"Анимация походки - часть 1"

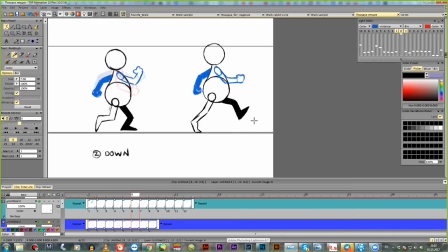32:16 Потому что чем больше вы на пятку опускаете, тем больше ощущение, что некий удар произошел, и вес как бы падает. если вы опускаете на носок это более мягкое опускание более плавное перенесение веса вот и как технически делается я рисую
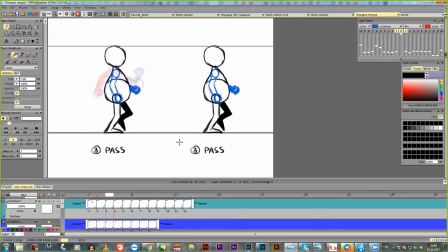32:34 вот эту фазу это мне получается после проноса поскольку все кадры подписаны очень легко понять и где находится вот следующий кадр я его просто копирую нахожу здесь пронос повторение цикла и сюда его вставляю вот видно что они одинаковые только поменялись
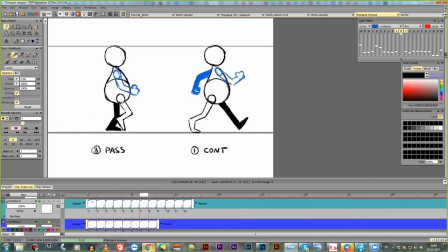32:54 руки-ноги и соответственно со второй фазы тоже самое тоже довольно бодренько шагает
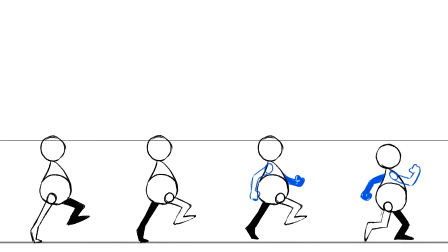33:01 с фазами видно что уже более плотное движение становится и по сути это как раз у
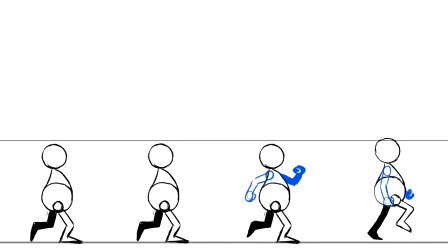33:08 нас вот эти 12 рисунков принципе можно добавить еще две фазы между
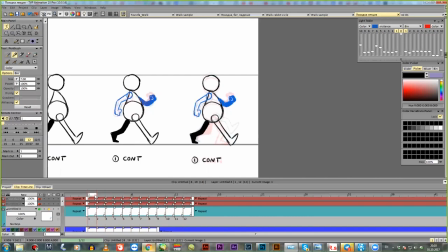33:14 оставшимися позами то есть допустим между но как правило между контактом и нижней позы и фазы нету потому что здесь вес падает на ногу и это достаточно резко должно происходить если только вы не делаете крадущийся походку где вес переносится плавно так что
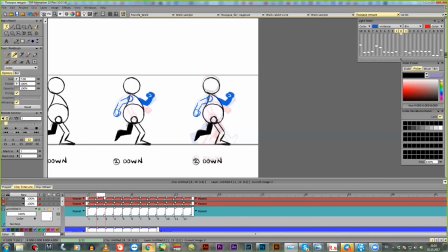33:31 здесь как правило без фазы а между допустим нижней и проносом можно еще одно сделать то есть как раз будет у вас еще 14 рисунков но обычно фаза вставляет вот после проноса вот здесь вот и между верхней контакты чтобы вот это зависание и оно длилось чуть дольше,
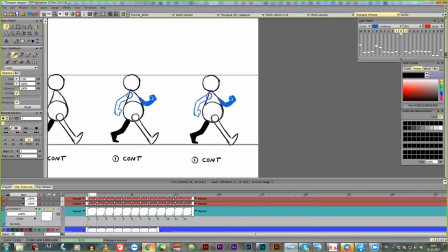33:50 чтобы он не сразу падал. Вот, и именно такой цикл, он выглядит наиболее естественно.
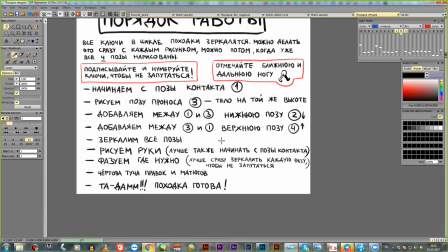33:57 И вроде бы кажется, что ничего сложного, но на самом деле там есть свои подводные камни,
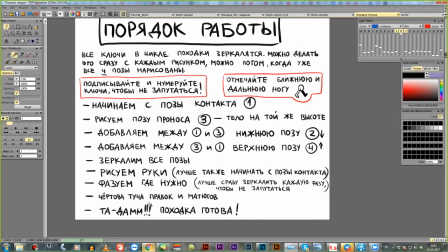34:02 потому что после того, как вы все связовали, есть еще следующий этап, когда вы начинаете все править и пытаться сделать это так, чтобы оно смотрелось хорошо, и как бы зеркальные позы они не стреляли. То, что у меня нарисовано, там было много правок. Допустим, в руках они где-то стреляли.
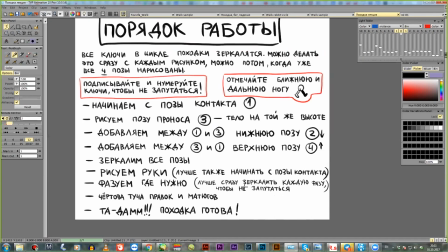34:22 У рук там вообще арки разные, и там зеркалить полностью не получается. У них могут быть у правой и левой абсолютно свои амплитуды. И важно именно, чтобы на крайних точках они более-менее попадали, и то они могут не попадать. Ближняя рука может быть здесь, а задняя может быть вот здесь.
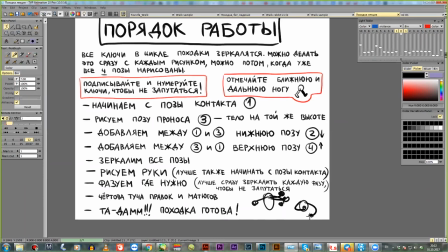34:40 Если они, смотреть вид спереди, они вот так вот заворачиваются сюда, как бы вперед, перед грудью, то при рисовании профиль получается, что одна рука, она туда уходит. То есть вот такое положение.
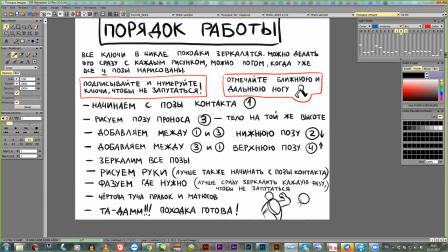34:55 Мы как бы немножко со спины персонажа видим. а обратная фаза ближняя рука на вот сюда на нас выходит и это не получится отзеркалить это совершенно
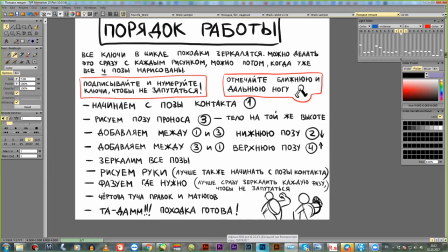35:09 разные положения урок и арки по которым они двигаются они тоже будут разные но
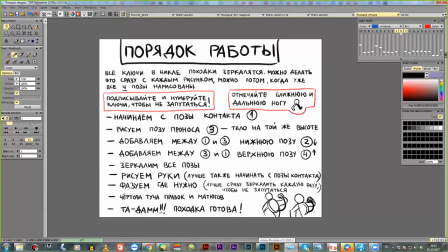35:15 конечно примером диапазоны должны совпадать чтобы это было одна и та же движение они разные
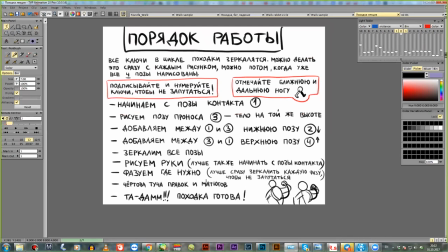35:23 вот и после того как вы все поправили понервничали
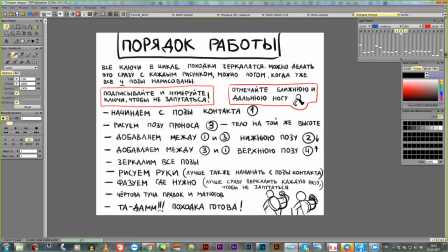35:28 поругались то тадам походка вас будет готова
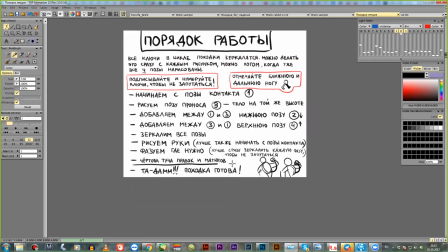35:32 и чем больше вы походок сделаете тем вот этот вот этап он у вас будет более легко и безболезненно проходить
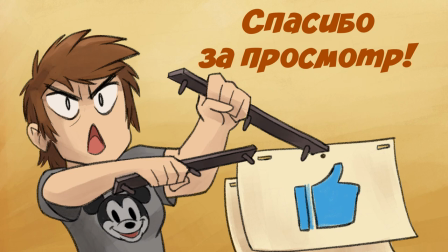35:42 что ж надеюсь это видео было вам полезным если понравилось подписывайтесь ставьте лайки и и заходите в паблик ВКонтакте, там еще больше всяких материалов и картиночек.